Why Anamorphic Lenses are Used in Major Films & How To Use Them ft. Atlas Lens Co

All right, so today we're doing the anamorphic deep dive. We're going to be talking about what is an anamorphic lens, what you need to know to shoot with anamorphic lenses, differences in lenses, and I don't really know what I'm talking about. So we have Dan and Forrest, founders of Atlas Lens Co. Thanks for having us on, Gene. Yeah, thank you. We'll add in like extra claps so it doesn't sound lame, just one person clapping. Woo! Lights flashing. You guys want lights flashing and some bass?
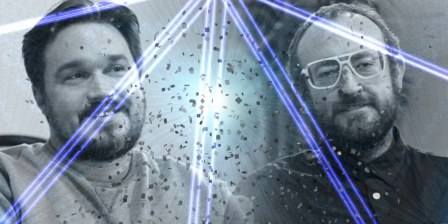0:24 Some confetti flying. Yeah. Party rock is in the house. So I'll go ahead and pull up a few clips that we can look at.
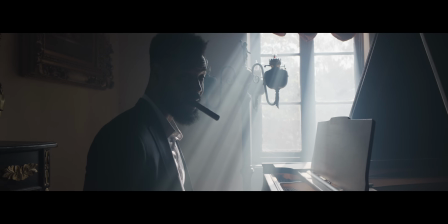0:31 There's an anamorphic look that it has, and it's one of those things that's a bit hard to describe,
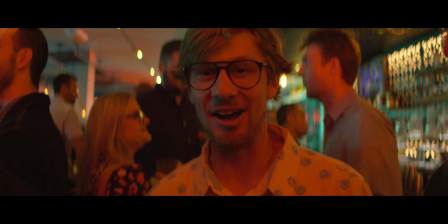0:36 but I figured you guys have tried to describe it to a lot of different people. One of the key things is your aspect ratio.
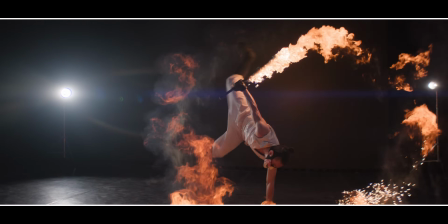0:43 So we're getting a wider field of view, that ultra wide screen. You're not just letterboxing it and just slicing off the top and bottom here.
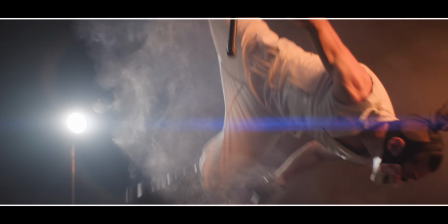0:50 Exactly. You're actually capturing a really wide image. I think a lot of people, when they think of anamorphic lenses, they think of those flares. But what's interesting is you want a certain amount of control over that flare, right?
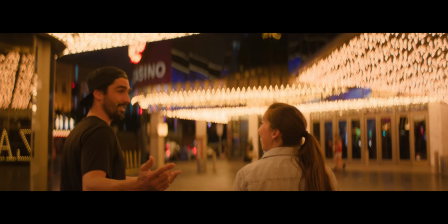0:59 For example, this shot, if this was a lens that flared like crazy, then it's almost like the whole shot would have like a blue hue to it almost. In the 1950s, nobody wanted flare. Technically speaking, you would want to see zero flare because that means practically all the light is getting through.
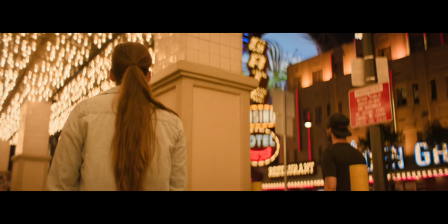1:15 There's nothing being reflected and bouncing around. That's never practical. It doesn't exist, so there's always a level of reflectance, so it is a bit of a choice.
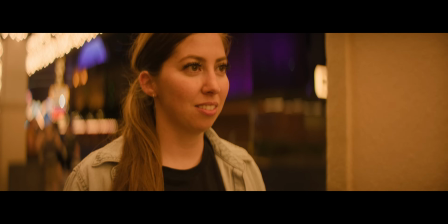1:23 The way that the background is blurring has this sort of painterly quality, and it's going in the vertical direction. Sort of that astigmatic background. So astigmatism is just a difference between vertical focus and horizontal focus. I'll go ahead and play the show reels that you guys have.
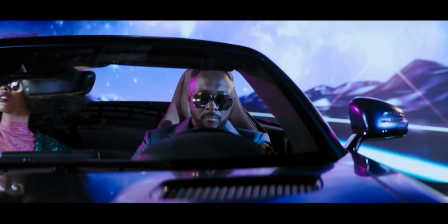1:37 Like here you have a lot of flare because the headlight is beaming straight into the lens, so that's where we want a flare.
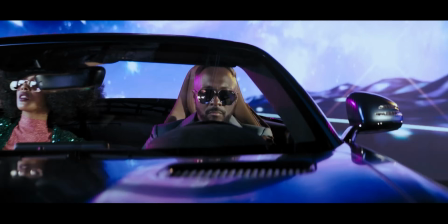1:42 But out here it looks like there's a lot of lighting effects going on, but the flares seem to be pretty controlled.
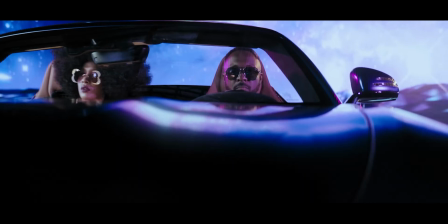1:47 I could speak detailed about this one because I shot that scene. This scene here? Yeah, this is from a music video with will.i.am from Black Eyed Peas and J. Ray.
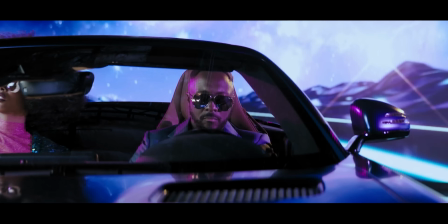1:56 We're using a volumetric LED backdrop there. So one of the great things is that the LEDs aren't flaring, but the headlight is flaring.
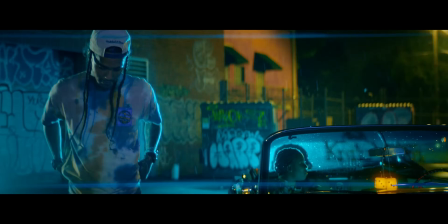2:04 So I'd say that's part of our optical design and the coatings that we use that flare when a light intensity passes a certain threshold.
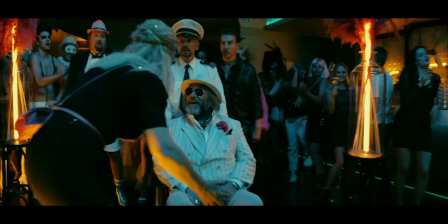2:12 So it's kind of a balancing act between flare that you do want because it's classic and flare that you don't want because it would just generally wash the scene or make it kind of muddy.
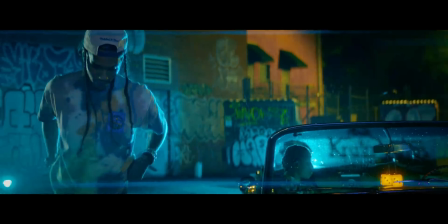2:21 And then we come here, we have tons of flares. And I noticed you actually have to spike the lens decently to get that flare going. So these are all intentional flares for that Star Trek effect, right? The J.J. Abrams effect.
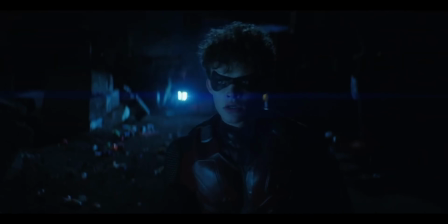2:33 For those who don't know, the Orion series, that's our first family of lenses. And those have the cyan blue, traditional, what we think of Panavision C series.
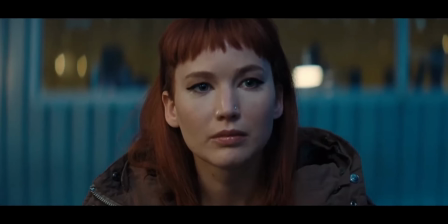2:42 That's one of our favorite anamorphic lens. And the flares from those are typically that kind of light cyan blue.
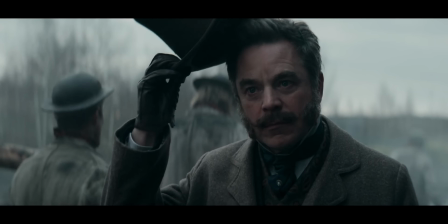2:48 In 2020 summer, we came out with a special edition version of the Orion called the Silver Edition. So this is the Orion, and then this is the Silver Edition, which you can tell because of that white strip right there. The Silver Edition have a more neutral flare characteristic, so they'll take on almost entirely the spectra of the light source that's hitting them.
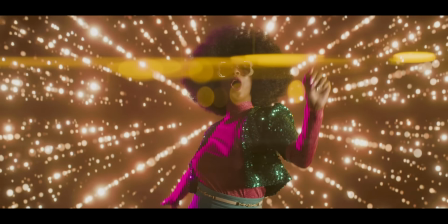3:05 So yeah, that's another one we did. So that's J. Ray from Black Eyed Peas.
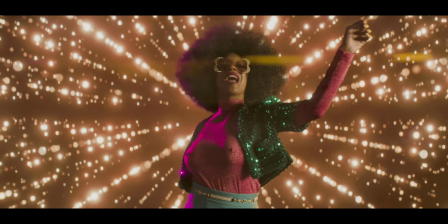3:07 We had the Silver Edition, I think it was a 40 on, and we're using a little Leica light off frame to just ping with a little bit of golden light.
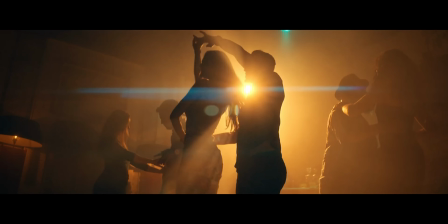3:14 This is definitely not the Silver Edition then, because we're getting this orange light, but still a blue flare. Yep. If this was the Silver Edition, would this streak here also be pretty orange? Yeah, it would be probably broken up with what I like to call bubbles. So there's like separated flares, and it would be probably more golden like the light source.
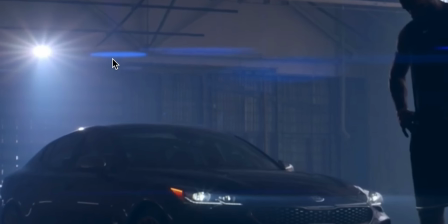3:32 You kind of mentioned these are what, bubble? Yeah, when they break up, I call them bubbles. Bubbles. Bubble flare. Bubble flares.
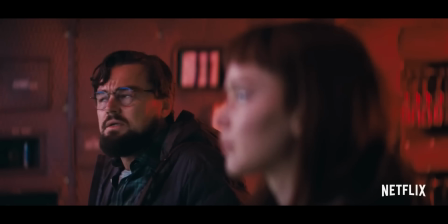3:37 All right, I like that. I don't know if that'll stick, but hashtag bubble flares. With the focus rack, there's a little bit of compression changing in the background in a way.
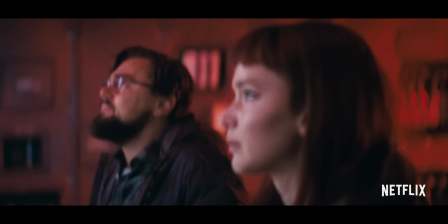3:46 Right, yeah, anamorphic breathing. Lens breathing is a change in field of view or angle of view depending on the focus position of the lens. So if you're focused close, it could mean that your field of view is wider, or it could mean that it's tighter. It depends on the lens design.